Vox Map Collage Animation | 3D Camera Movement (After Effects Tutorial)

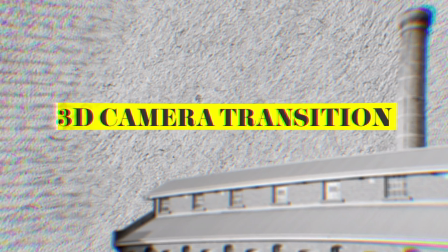490s
And we could bring this opacity back up to 100. All right, now it's time for some of the fun stuff. So what I'm gonna do is go to layer, new camera.
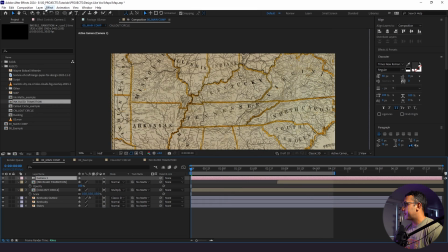498s
We're gonna leave everything at its default. Then I'm gonna go to layer, new null object. And with this null, I'm gonna label this camera controller. If you don't use a null object for your digital camera movements, I suggest doing so. It just makes your workflow that much better, especially if you're doing lots of different types of camera movements.
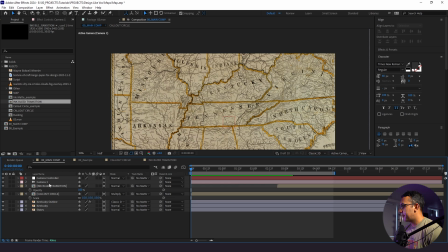518s
I'm gonna make this null layer 3D. And the first thing I'm gonna do is actually just do a slow push with our camera itself. So I'm gonna click P for position, set a keyframe, and I'm just gonna zoom in pretty subtly.
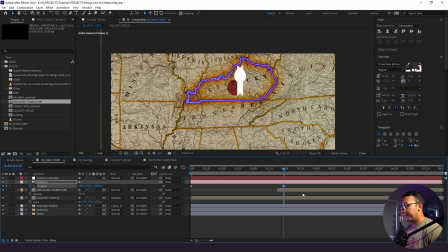531s
And then we're gonna have this stay for the entire duration of the composition because I want the subtle push to go into our next scene.
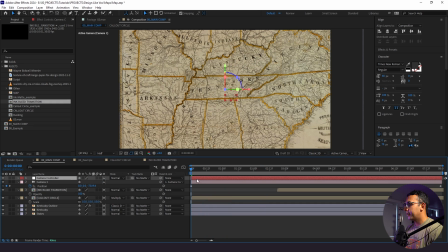538s
All right, now what we're gonna do is parent our camera to our camera controller. And what we're gonna do is fly through the state of Kentucky. So what I need to do here is actually put our callout circle, our Kentucky outline, and state of Kentucky, and we are going to mat this to our ink bleed transition.
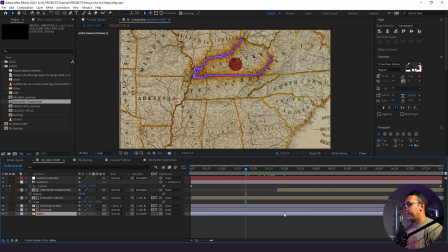555s
And then we're gonna invert that. So now it starts off here, and then it goes away. Now that we have things set up, it's time to fly through the state. So I'm gonna press P for position on our camera controller, and I'm gonna go here,
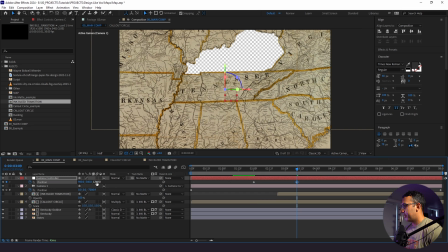568s
and then I'm going to zoom in, and I'm just gonna keep cranking this number up.
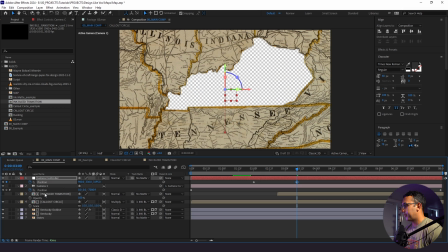573s
I might have to make some further adjustments with our X and Y. It's totally okay.
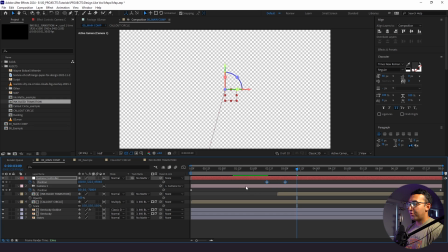580s
And now with these, unlike some of our other keyframes, I actually want us to have a bit more of a snappy motion. So I'm gonna click F9 to easy ease these keyframes.
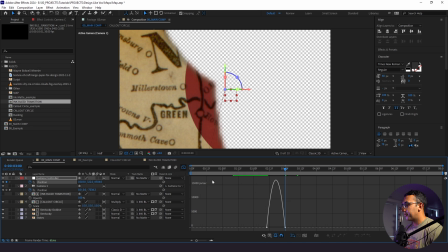586s
Then I'm gonna go into our graph editor. I'm gonna highlight our handles, and I'm gonna bring them in as far as I can into the middle. And this ramp in the graph editor depicts the kind of motion that we're gonna be getting. So it's gonna start off slow, and then it's gonna spike up and shoot, and then it's gonna ramp off really quickly as well.
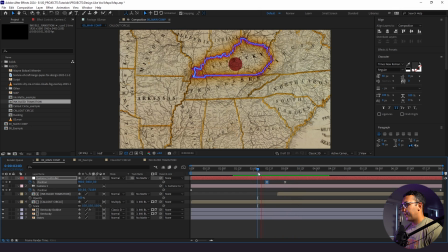602s
So I'll show you what this looks like. Now we're getting close, but right now our timing is slightly off just because of the timing of the transition. So I need to just bump things down a little bit. All right, now it's time to actually design our second scene that we'll be animating into from this fly through.
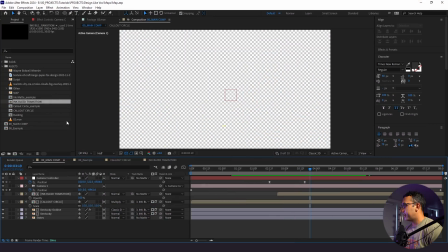617s
So I'll show you how that's done. What we're gonna do here is bring in a texture here.
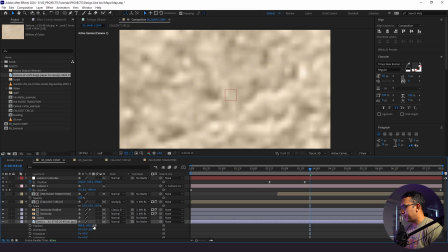624s
And I'm gonna change this to 3D, and I'm going to back this up to, let's say, 20,000 pixels.
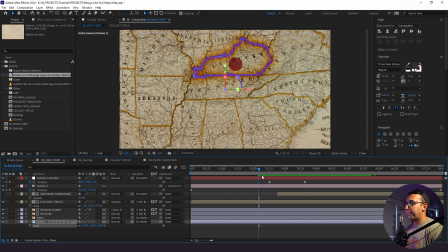629s
And you can tell you're not seeing this on top of our first frame because it's pushed back further in Z space.
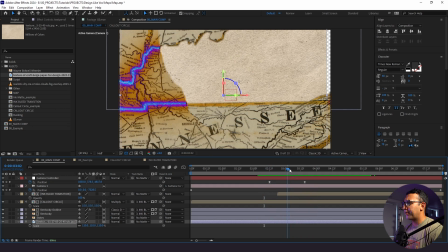634s
So that's how this works. And if you wanna know how I, you know, back things up in Z space and whatnot, I actually have a whole mini series on how to animate photos that I'll link in the description below.
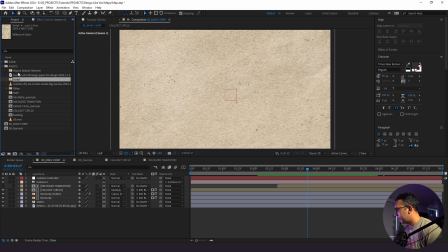643s
What I'm gonna do is first bring in our main character, Mr. Wayne Bidwell Wheeler.
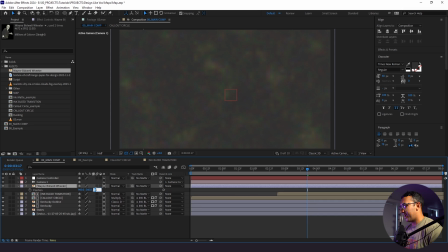648s
I'm not claiming any of this tutorial to be factually accurate. So right now I'm just placing things around in Z space and seeing how it's gonna look.
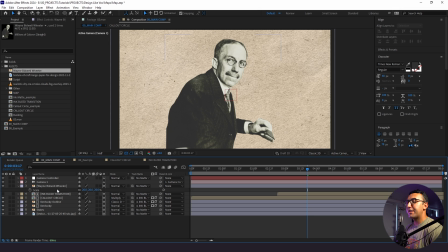656s
And then once I get everything, you know, nailed down with the design, then we'll get into animating things.
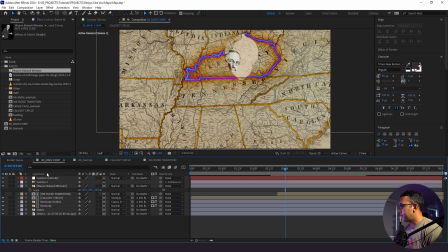661s
But we wanna get this part down first because it's important. And I like this because right when we start to see this animation go to play, we kind of see his head peeking out right there. And I might actually want to move him over just a little bit more. Like that.
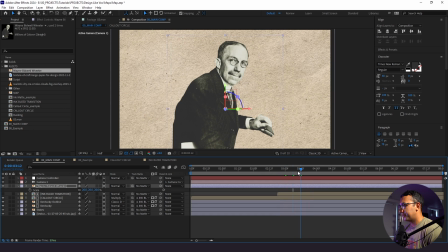677s
That looks nice. You know what? I kind of like him where he was. So what we're going to do instead is we're going to bump over our ink bleed transition.
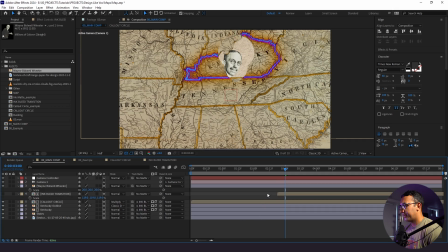685s
And we'll scale this up just a little bit. Perfect. So now, just like that.
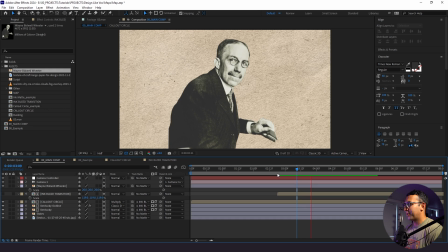691s
And it's a little bit of a match cut with the circle too. So it looks pretty cool. All right, next thing I'm gonna do is actually create just a bar to cover his eyes. I wanna reveal who he is, not give it away right away. I'm gonna change this to yellow. This is the yellow I'm using if you wanna use this hex code. And we're gonna change this to 3D as well.
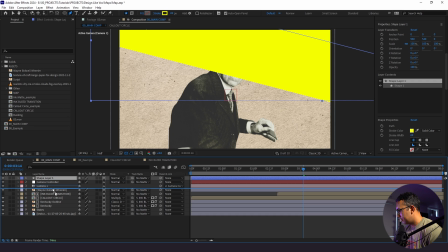708s
I need to drop this down to 6,000 pixels.
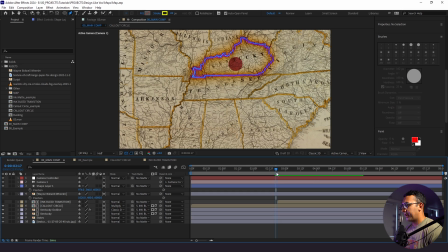714s
I love the way this is looking. All right, next thing I wanna do is bring in our script asset.
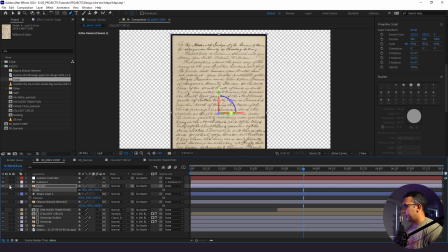721s
So I found this random script online. I'm actually gonna create like a kind of blobby mask around this entire asset here.
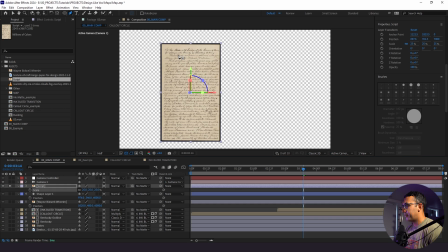730s
So I'm gonna pull out my pen tool.